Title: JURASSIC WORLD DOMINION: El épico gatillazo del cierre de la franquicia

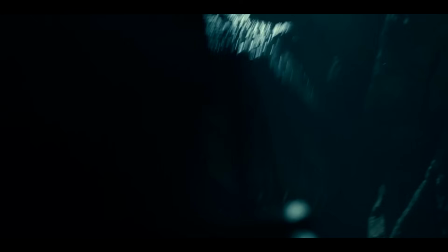20:25 Objetivo del nivel, reunirse con Ian, bosses del nivel, dimetrodones, facilitos.
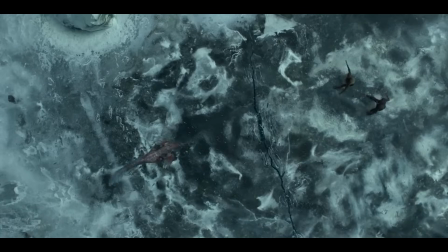20:30 ¿Y a vosotros nos confunde el clima? Por un lado teníamos estas escenas en la nieve con suficiente frío como para que hubiese una superficie de agua helada,
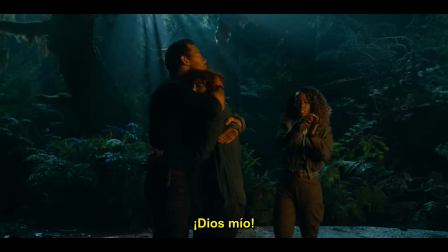20:37 pero al lado, al ratito caminando que les lleva a Owen y Kyla a llegar hasta Claire, tenemos esta jungla donde parece que hace calor.
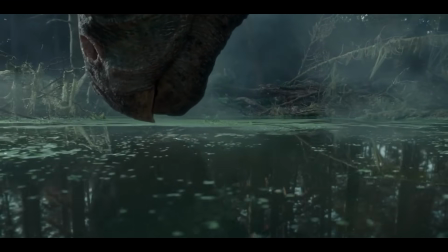20:44 El caso es que si bien la escena de Claire con el cericinosaurus Molaba bastante y transmitía con eficacia la tensión A través de una bastante buena cinematografía
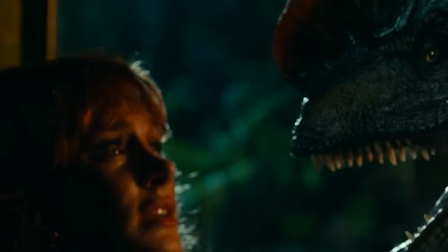20:53 Esta con los dilufosaurios resulta todo lo contrario Volver a poner a Claire en una situación similar ya no tiene tensión La película ya nos ha educado,
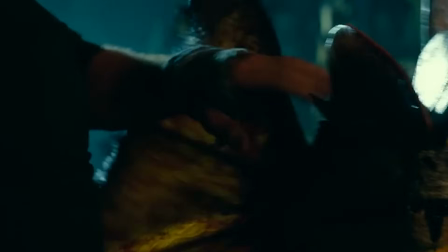21:01 o más bien adoctrinado En la idea de que los dinosaurios son inofensivos para los protagonistas Por lo que insistir en estas escenitas no resulta tan eficiente como los guionistas se creen Lo único que consiguen es provocar en el espectador inquisitivo esto Es que vedlo,
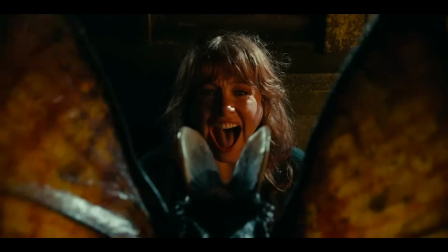21:14 pasan siempre de pantalla sin ningún rasguño En este caso, Claire es rescatada convenientemente ex-máquina por Owen Mientras,
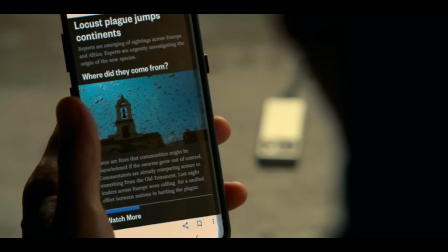21:22 Steve Jobs se da cuenta de que van a descubrir su responsabilidad en lo de las plagas Y decide destruir las pruebas asando las langostas Pero de nuevo,
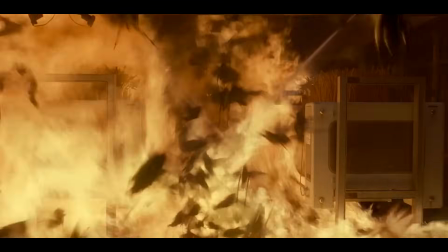21:29 por conveniencias,
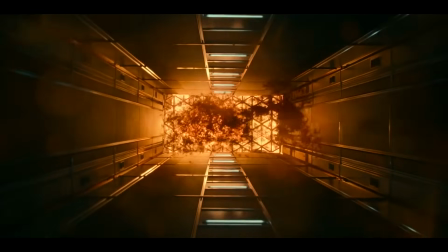21:31 el sistema falla y una nube de langostas en llamas sale al exterior Produciendo un incendio en el santuario de Bayosin Fin del segundo acto
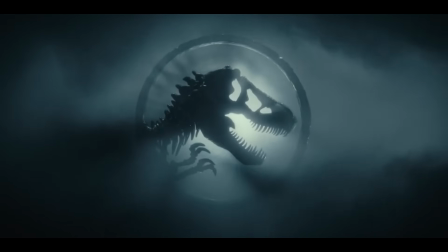Y por fin resulta que llegamos al punto en el que las tramas de ambos sets de protagonistas de la franquicia se encuentran Y no de una manera orgánica, como habría ocurrido bajo una escritura competente Sino de forma casual, conveniente y perezosa, como venía siendo el tono general de la película Vamos, ¿para qué iban a empezar a escribir las cosas bien a estas alturas?
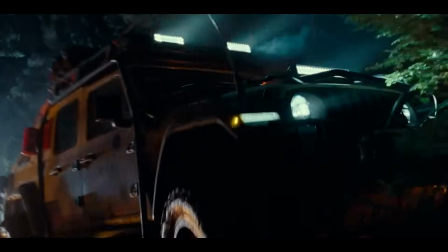22:02 El coche en el que Ian Malcom lleva a Alan, Ellie y Macy sufre un accidente por culpa de la lluvia de langostas a la parrilla El coche cae por un barranco y ¿dónde va a parar?
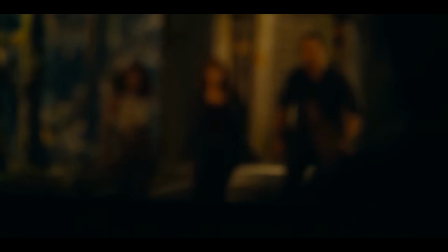22:10 ¿Lo adivináis? Sí, justo donde se encuentran Owen, Claire y la intrusa esa que no pinta nada en una reunión de personajes Legacy.
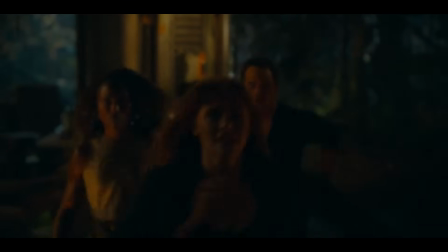22:17 Bueno, que sí, que está ahí para darle al conjunto un toque más diverso, acorde con los tiempos que corren,
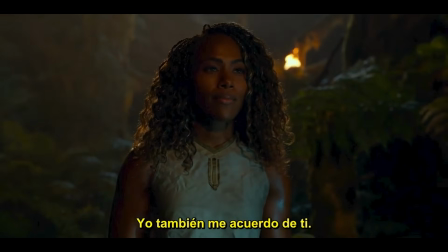22:22 aportando los dos niveles de representation estándar que faltaban en la caucásica pandilla heterosexual.
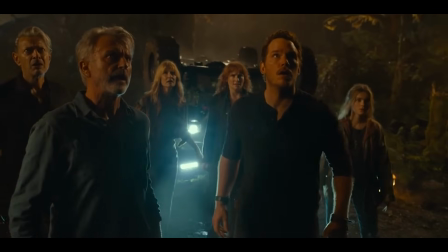22:27 Y ahora comienza una de las secuencias más ridículas de todo este bodrio. El sobrecargado casting de siete elementos decide que es buena idea ir en pack para huir de un dinosaurio gigante.
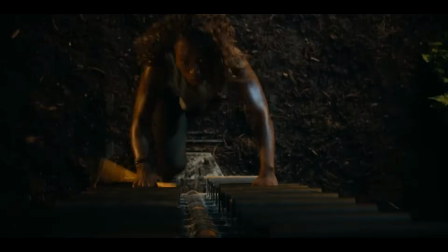22:36 No, no se desperdigan en un salvese quien pueda, que a los siete no puede seguirlos a la vez, sino que van ahí junticos, apretujados, porque el guión es una mierda.
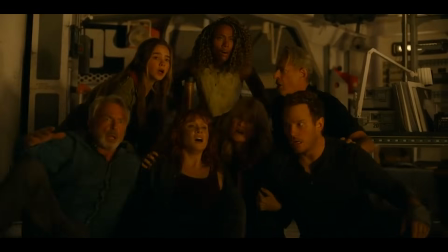22:44 Y hasta, vamos, no me jodas, nos ponen esta foto de familia en la que sobra alguien con la musiquita épica buscando
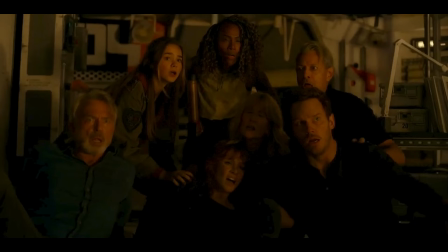22:50 desesperadamente emocionar al espectador y generar inútilmente un momento memorable, pero que provoca vergüenza ajena por lo forzado que se ve. Y por si no os habéis dado cuenta, esta película que partía de la premisa de que los dinosaurios estaban diseminados por todo el mundo, además de refritar y refritar escenas de la, digámoslo ya, única película buena de la franquicia, ha conseguido acabar reduciendo el escenario a, de nuevo, una isla. Sí, ya lo sé, el santuario en los Montes Dolomitas no es una isla per se, pero a efectos narrativos lo es. Es un lugar aislado en el que los protagonistas están atrapados con los dinosaurios. Cambia isla por montañas y cambia huracán por incendio.
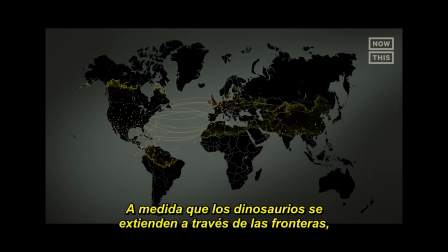23:25 ¡Listo! Joder, tenían todo el mundo. Dominion, que se llama Dominion. Tenían la excusa perfecta para haber hecho algo grande y épico a un nivel jamás visto en la franquicia. pero los guionistas a cargo son tan ineptos y tan faltos de imaginación que han conseguido que más de la mitad de la película sea un rip-off de Jurassic Park me recuerda muchísimo al estilo
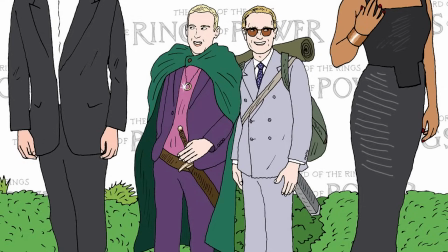23:45 narrativo de Abrams, de McKay, de Payne que da la impresión que tienen tan poco bagaje literario que son incapaces de concebir otra cosa que refritos en aceite usado de
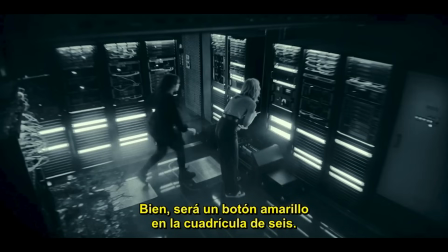23:56 cosas que hemos visto ya mirad esta escena con Ellie y Claire intentando derivar energía para reiniciar el sistema de disuasión aérea para que Gaila
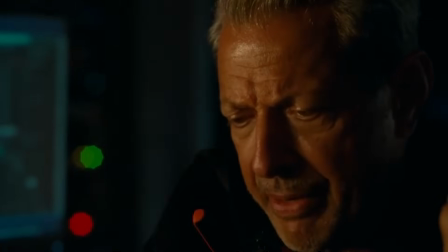24:03 pueda pilotar con seguridad al helicóptero en el que todos van a escapar obviamente ilesos. ¿Os suena?
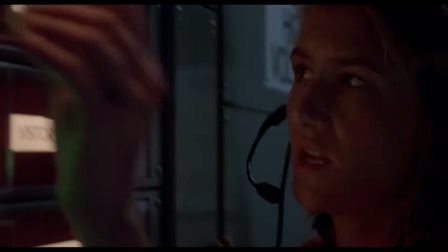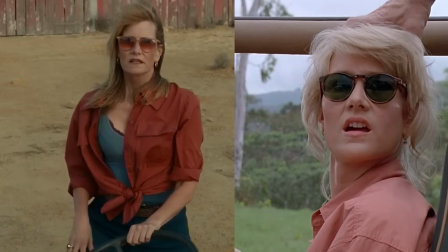24:14 A ver, que os veo venir en los comentarios. Una cosa es el homenaje puntual o el guiño a algún momento memorable o significativo de Jurassic Park. Pero otra cosa es sostener la trama en exactamente los mismos elementos sin disimularlo lo más mínimo.